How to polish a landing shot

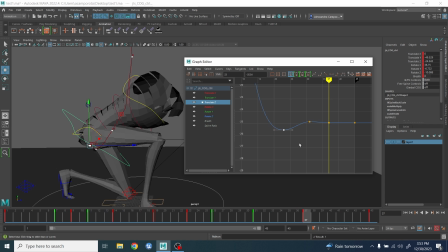(4:08)
Again, I want you guys to keep exploring, okay? And other things you can do, by the way, is to have a little bit of
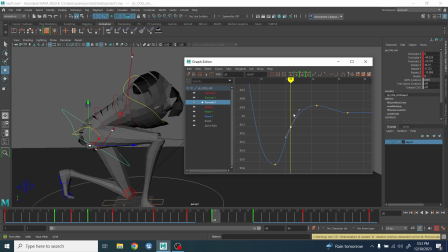(4:24)
easy in, easy out, okay? Because we don't want things to be too even. Same things here when it comes to this one, right? But when we bounce it here, yeah, can have a key here, right?
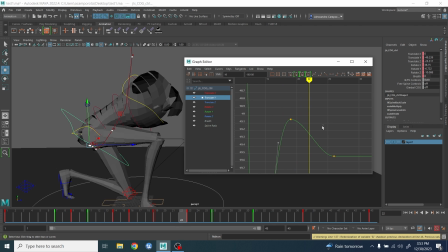(4:42)
And then maybe a little bit of a key here.
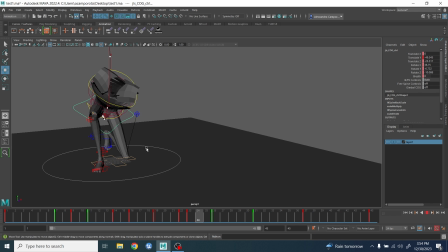(4:48)
See that he has now a lot of this very nice and interesting movement, all right?
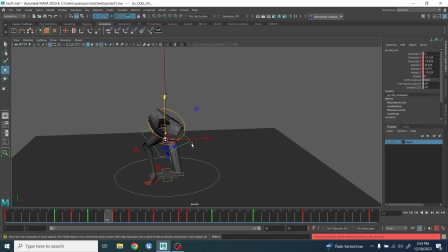(4:54)
I imagine maybe the when as soon as it gets here, the weight started to shift a little bit more to this direction a little bit.
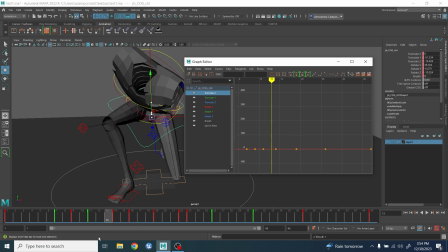(5:01)
Um, and so I wanna go boom, yeah, around here maybe. Not too much. Again, we need to be very, very subtle with this one. Okay.
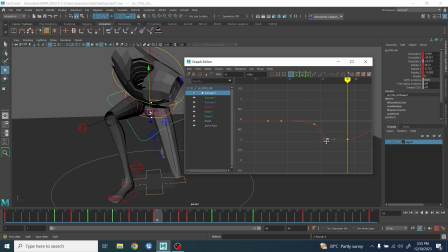(5:20)
I think here we need to maintain it here so we can feel this shift um, later on. Okay, if we do it too soon, yeah, maybe the overshoot here could be here.
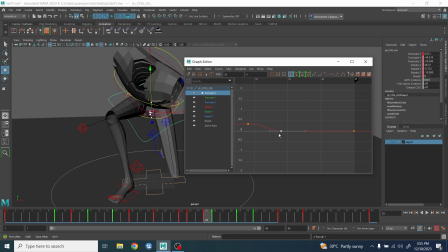(5:35)
And maybe here I want a bit of ease in and easy out here. It's kind of nice to see um, the body moving like this.
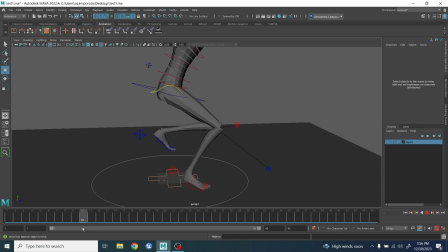(5:53)
Okay. Very quickly, what I do now, I want to adjust the this foot. Okay, so the foot needs to go there in one frame basically. Okay, maybe this one, yeah, just have a bit of a foot roll. Okay, boom, boom, boom,
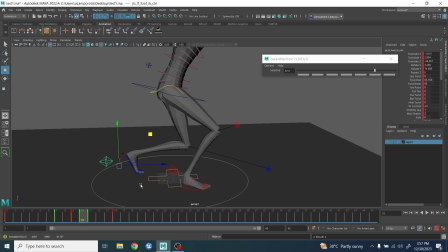(6:14)
and here as well, we want to go into that position very, very quickly. Yeah, so this one will accelerate very, very quickly. Boom. Here maybe again a bit of less foot roll, maybe more.
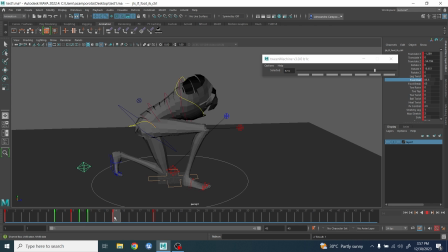(6:32)
Oh, and a little bit more here and less. Okay, I will adjust later the stretchiness of the. Now the other things I want to do is the hip.
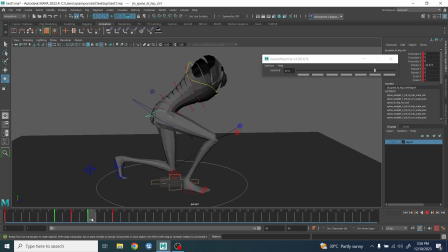(6:50)
Okay, so first of all I want the hip here to be more compressed like this. Boom. Yeah, I want to have an overshoot in this direction here. Okay, then relax and then relax. Okay, boom.
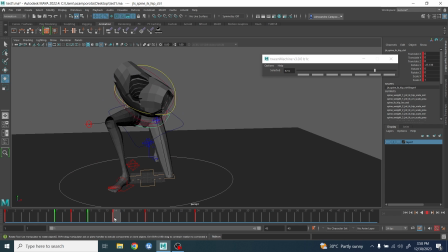(7:09)
And another important things I want the yeah, the hip moving more in this direction. Okay, and then saddle like here. As usual, I wanna go in the graph editor.
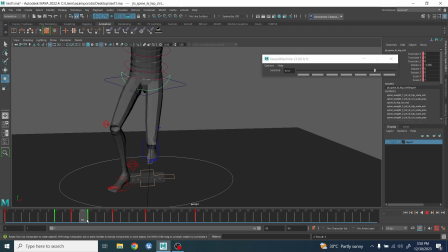(7:25)
Okay. Important things as well is that I wanna feel the hip going more here.
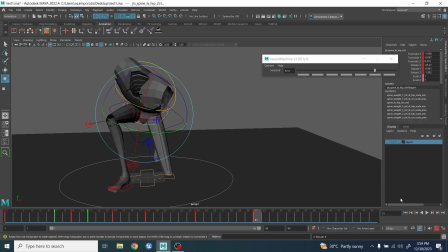(7:38)
This is because no, when there is an impact like this on a landing, the hip is gonna absorb a lot of the heat, right? So I think it's kind of normal that it's kind of bouncing on the left like this.
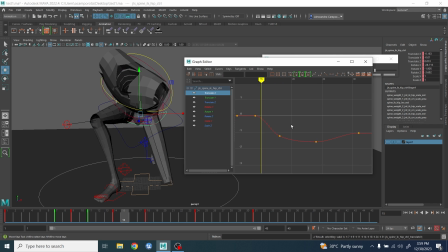(7:53)
Maybe I want to exaggerate a little bit more. Yeah, maybe this one needs to be more boom. Let's see what happens if I do this. Boom. Like a bit of a shake almost.
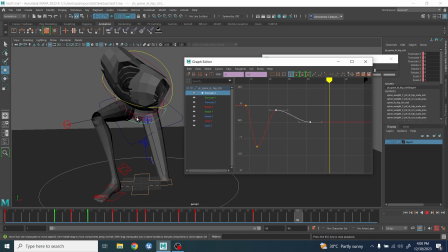(8:12)
Yeah, see, like you can feel the hip shaking because of the impact. Could be quite nice. All right.